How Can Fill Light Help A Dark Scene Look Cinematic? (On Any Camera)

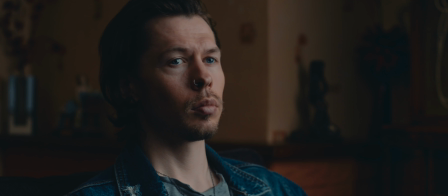1s
Let's have a look at the setup for this moody cinematic shot and find out why we used fill light for something that looks this dark.
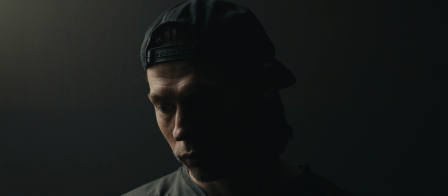11s
Filling in your shadows is important when shooting with any camera. Cameras don't see light the same way we do,
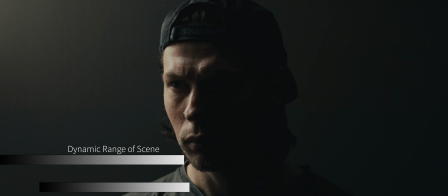18s
and even a camera with a larger dynamic range can struggle to achieve a realistic look when lighting with high contrast ratios.
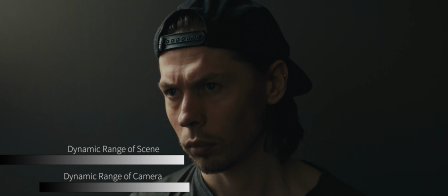28s
Feel light can help to reduce that contrast and fit the dynamic range of the scene into the dynamic range of the camera, which helps toward achieving a more naturalistic look in our shadows that we typically see with our own eyes.
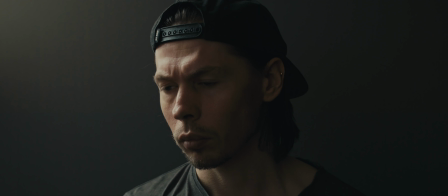42s
There are many aspects to an image that can be considered cinematic,
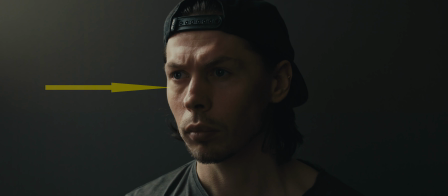46s
and controlled light with details in the highlights and the shadows is one aspect of this. To demonstrate how important fill light can be in achieving a cinematic look, and how this can be achieved on most any camera, we're going to shoot this on a Nikon D800,
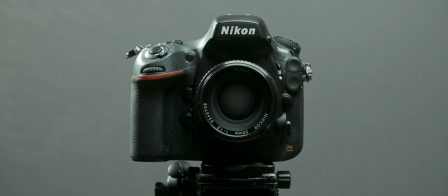64s
a DSLR that was released over 8 years ago and only shoots in compressed 8-bit video in H.264.
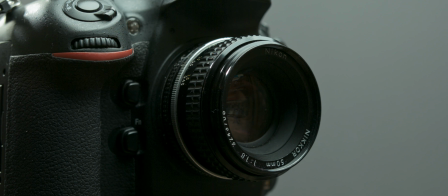73s
We'll also be using an older Nikon 50mm 1.8 lens.
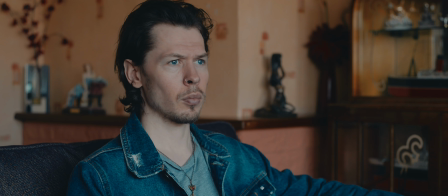80s
So here's our scene, lit with only natural light. In front of our subject is a large bay of windows,
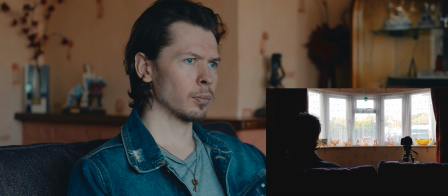88s
spilling into the room in all directions, which is making our scene look very flat and uncontrolled.
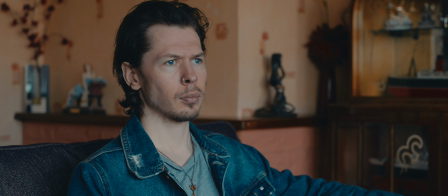97s
We'd like the room to be darker, but with our subject still appearing to be lit by a large window.
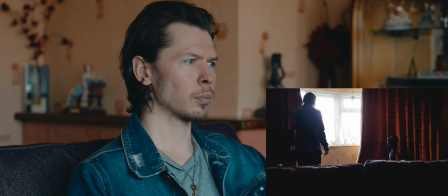103s
So simply closing our curtains a little to try and achieve this isn't going to work.
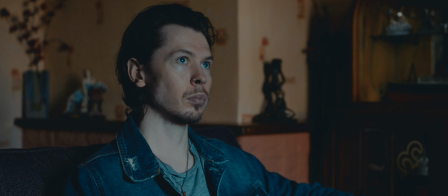111s
Whilst we may have a little more control over our light than before, our light source is too small,
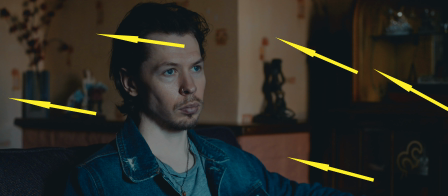116s
we still have too much light spilling around and the limitations of our camera are really starting to show,
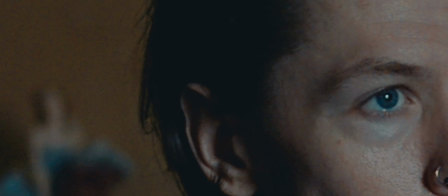123s
with a lack of detail in the shadows. This is where we start to consider bringing in some lighting to get the look we're after.
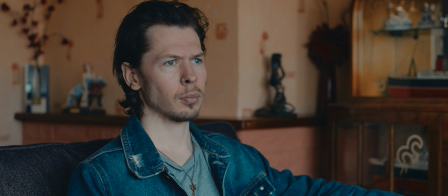135s
We want a large window lighting our subject, but we also want to keep the rest of our room dark to retain the mood.
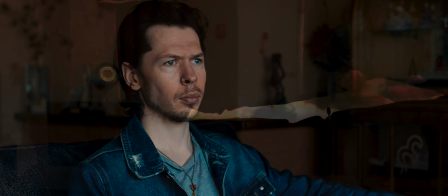143s
To achieve this, we can utilise the inverse square law. So we set up a large octabox to replicate our large window.
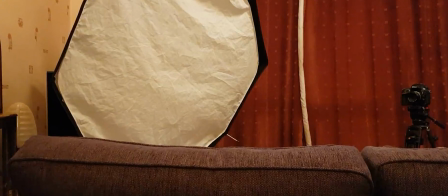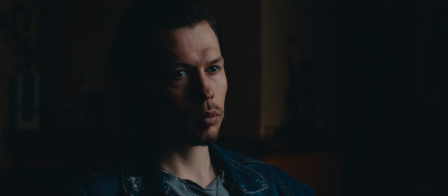164s
By placing this close to our subject, we have a quick fall off into shadow on his face, maintaining our darker mood,
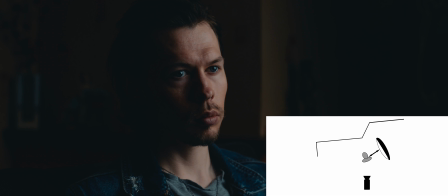171s
and we combined this close light to subject distance with the octabox angled slightly past our subject. Positioning our key light in this way we managed to keep the majority of the light off of the background just allowing for some of the spill from the octabox to add a little shape.
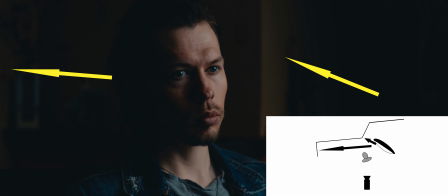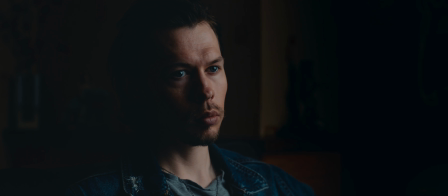195s
Trying to remove the spill entirely would look a lot more unrealistic.
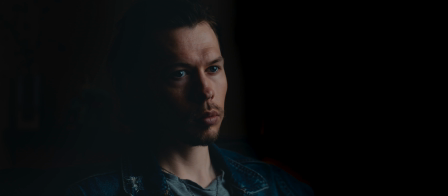199s
Without the small splashes of light on the back wall our subject would be lit by a seemingly obvious artificial source of light in a dark void.
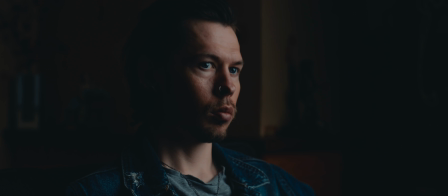209s
So we could just leave this as a one light setup. It's moody, it's dark, it's basically what we wanted to achieve. But let's see what happens if we add a fill light into our scene.
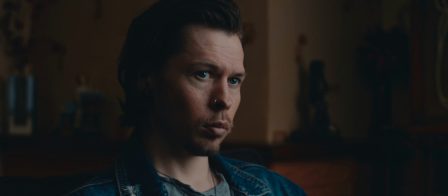225s
Now it's quite subtle with our fill light on a much lower power output than our key.
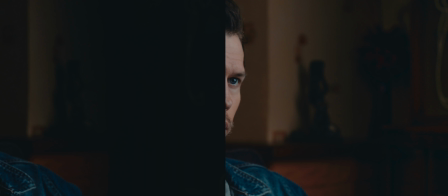232s
But with the fill light we were able to dig into those shadows and show more detail.
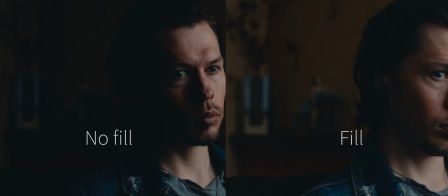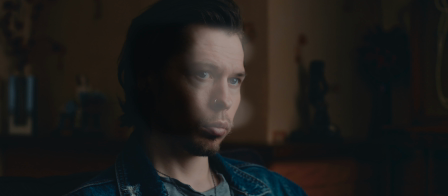245s
And because we kept our contrast ratio high, we've maintained our moody directional lighting.